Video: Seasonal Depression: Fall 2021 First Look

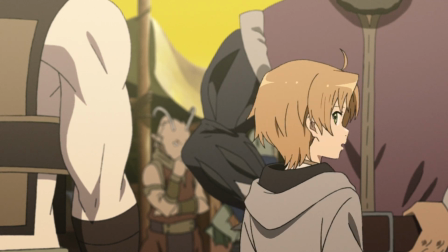And you should probably catch up on the first season if you held off for whatever reason.
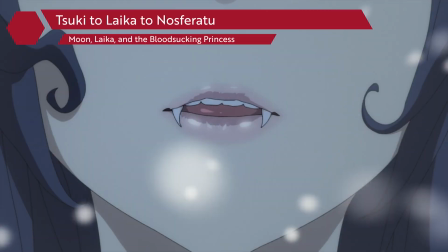Next up is the first in our vampire double feature with Tsuki to Laika to Nosferatu.
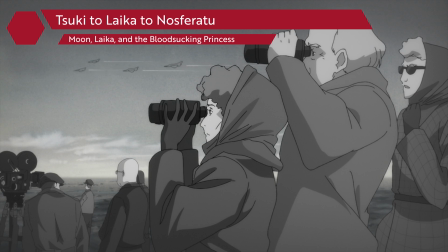In an alternate reality where the Cold War is in full swing, space is the next territory to conquer.
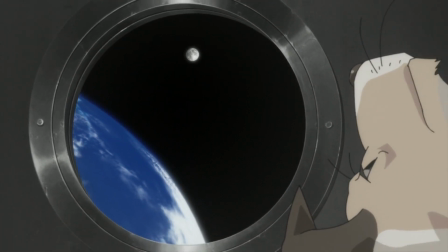So with our Soviet Union substitute being the focus, the first human in space is actually a vampire.
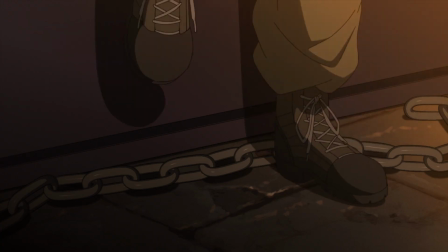We follow a guy and his vampire waifu as he trains her to get into space, while the two share a genuine bond while both wanting to go to the moon.
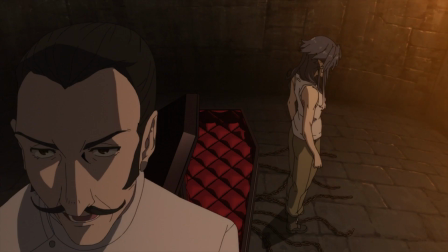Or, I guess at least space.
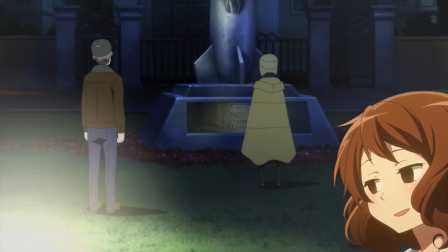And, this plot is sort of strange, like, I don't know who thought, let's do the space race during the Cold War, but with vampires?
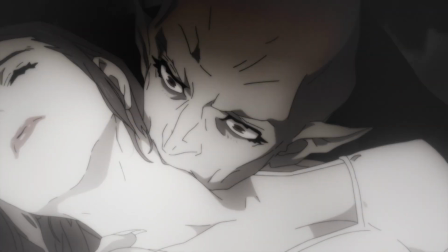But it's certainly a unique spin. So, vampire is a bit of a misnomer in this sense,
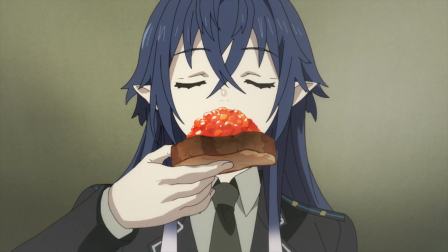as they don't actually drink blood and can go out during the daylight, but they just get heatstroke easily.
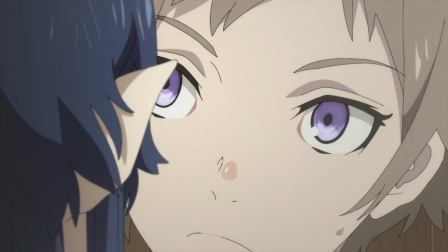So she's not quite human and is just an experiment to see if humans can survive in space, period.
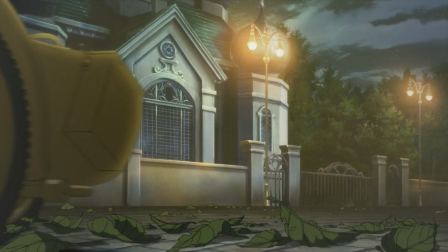Meaning there's a reason their relationship needs to progress through the series as there's hurdles.
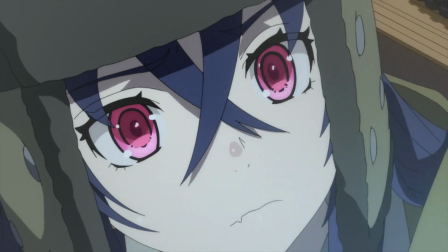And I like that, as it gives both characters motivations and obstacles to overcome.
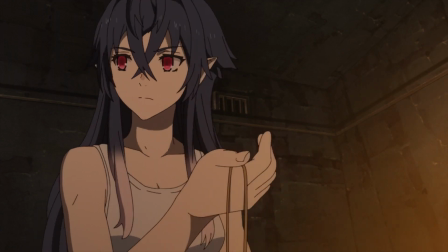Animation isn't anything to write home about, to the point I almost forgot to mention it.
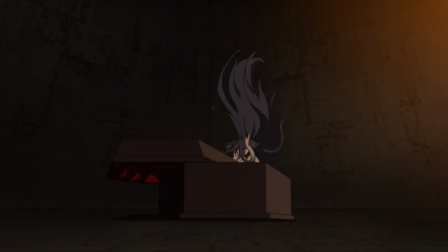But it's entirely invisible in terms of style and direction, so at least it won't distract from the offbeat premise.
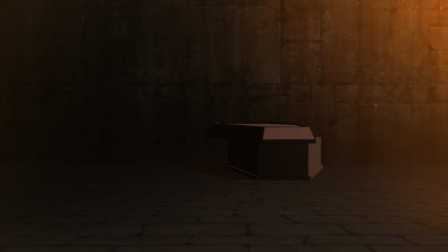Hard to say if this is worth a watch as it promises a lot, but doesn't deliver.
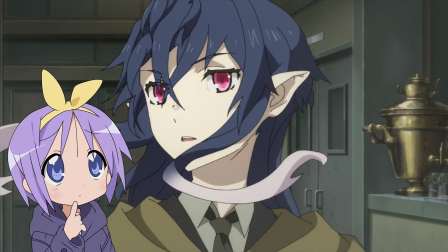But also isn't entirely boring with what it is offering.
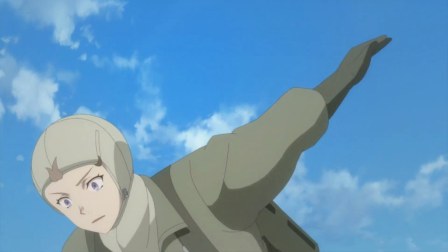Want a love story set in Soviet Russia about two people who are fighting to accomplish their dreams, despite that probably not happening for either of them?
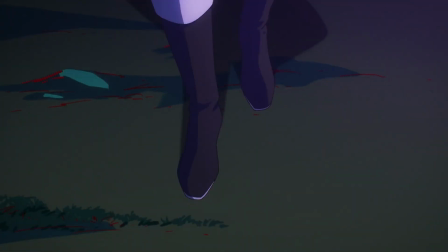This might be worth a look then, I guess. So since the last one promised vampires, and we got what amounted to a light case of albinism,
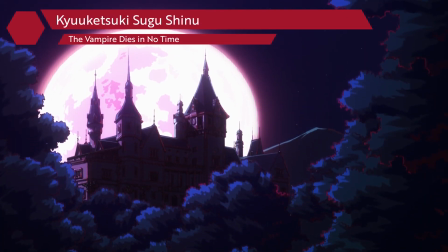Madhouse's adaptation of Kyuuketsuki Sugu Shinu comes next. It's about the progenitor of all vampires living in the modern world.
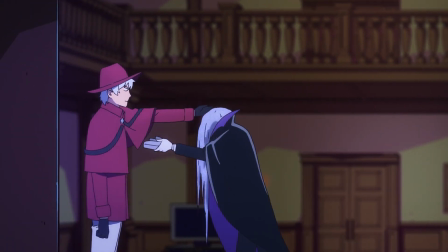The joke here is that despite him being the father of all vampires and said to be invincible, he's super weak and dies a lot, but resurrects infinitely.
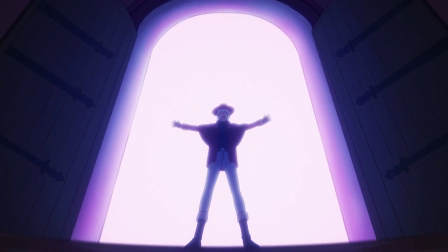Yeah, when a vampire hunter finds him, he actually kills him by accident, just by hitting him with the door he opened.
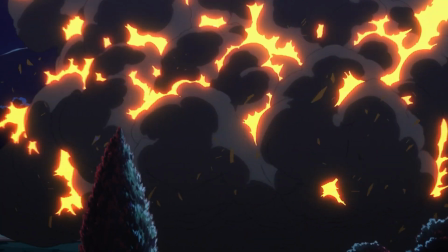It's that sort of comedy. They end up blowing up his mansion and leaving him with no place to go, so he ends up crashing with the vampire hunter and gets wrapped up in helping.
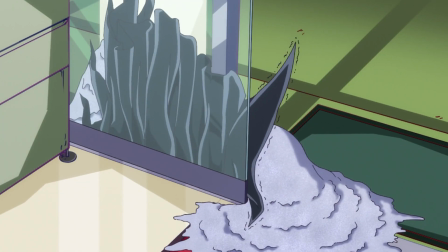So the two of them solve vampire-related cases.
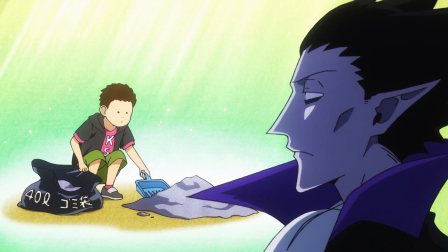Honestly, the simplistic rounded art style and flat shading, over-the-top deliveries, and fast-paced humor throwing jokes at you in quick succession,
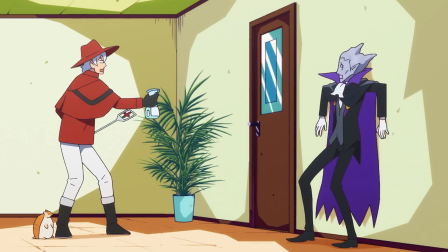while running the gag of dying endlessly into the ground immediately, gives us a certain charm that most other comedies lack.
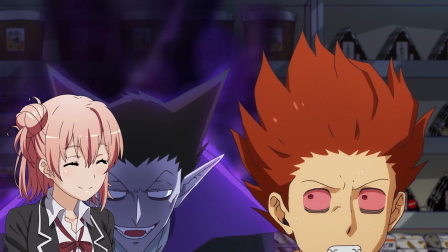But then again, maybe it's just Fukuyama Jun's draw look that sells this,
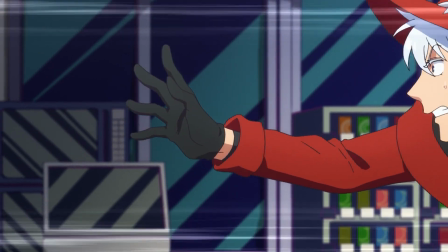since it's basically Lelouch from Code Geass's panache, with absolutely nothing backing it up.
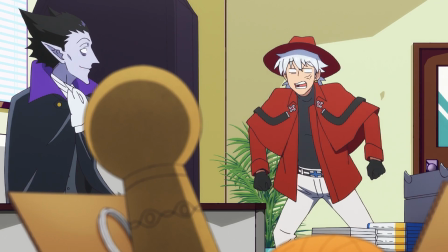This was good for a laugh, so it's got a recommendation, even if it might get a bit old later down the line.
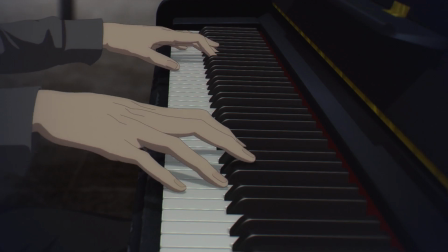Well, let's see if MAPPA can redeem themselves with the original anime music monster fight shtick that's apparently a genre now,
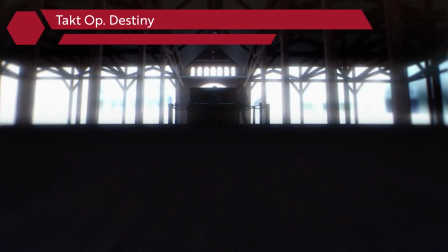with Takt Op Destiny.
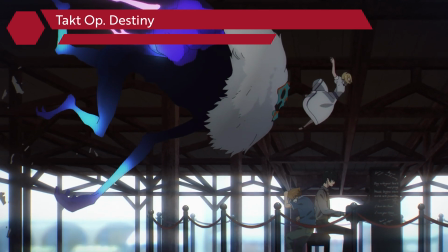So in a post-apocalyptic future where a meteor hit Earth releasing a bunch of monsters that ban music because that was their one weakness,
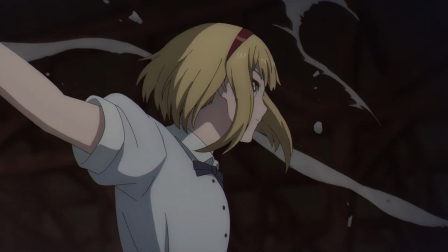a group of girls called Music Arts team up with conductors to fight them with scores.
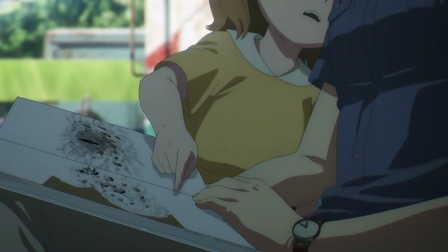This is all told to the audience through an in-universe storybook, which lines up the premise well and in a visually interesting way.
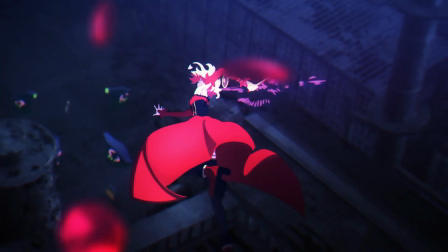But this is basically musical magical girls where songs power their abilities and allow them to fight the invading alien menace,
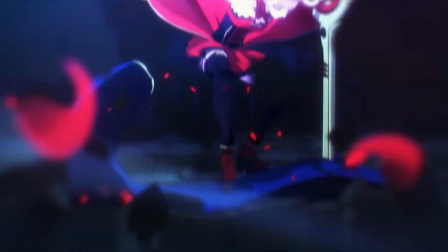which is at least cool and stylistically motivated.
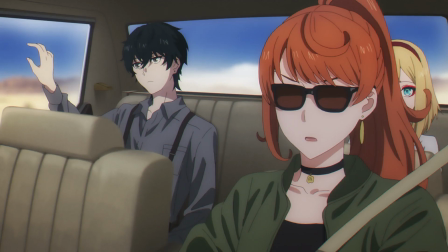Even breaks in the action pack in personality for the cast, giving us snippets of who they are and their relationship dynamics without dumping it all on us in exposition.
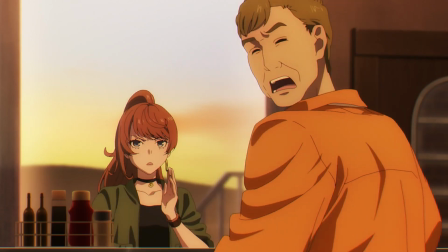I'm vibing off this, because it's not like MAPPA's last music show where it was just a bunch of song and artist references for the sake of it.
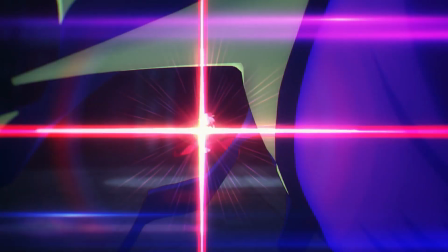But this takes a larger look at music as a whole instead of just classic rock, while also adding weight to artistic expression in the human experience.
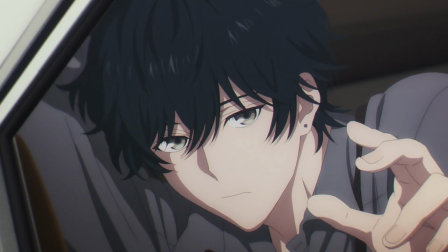You know, why music is important to us as humans?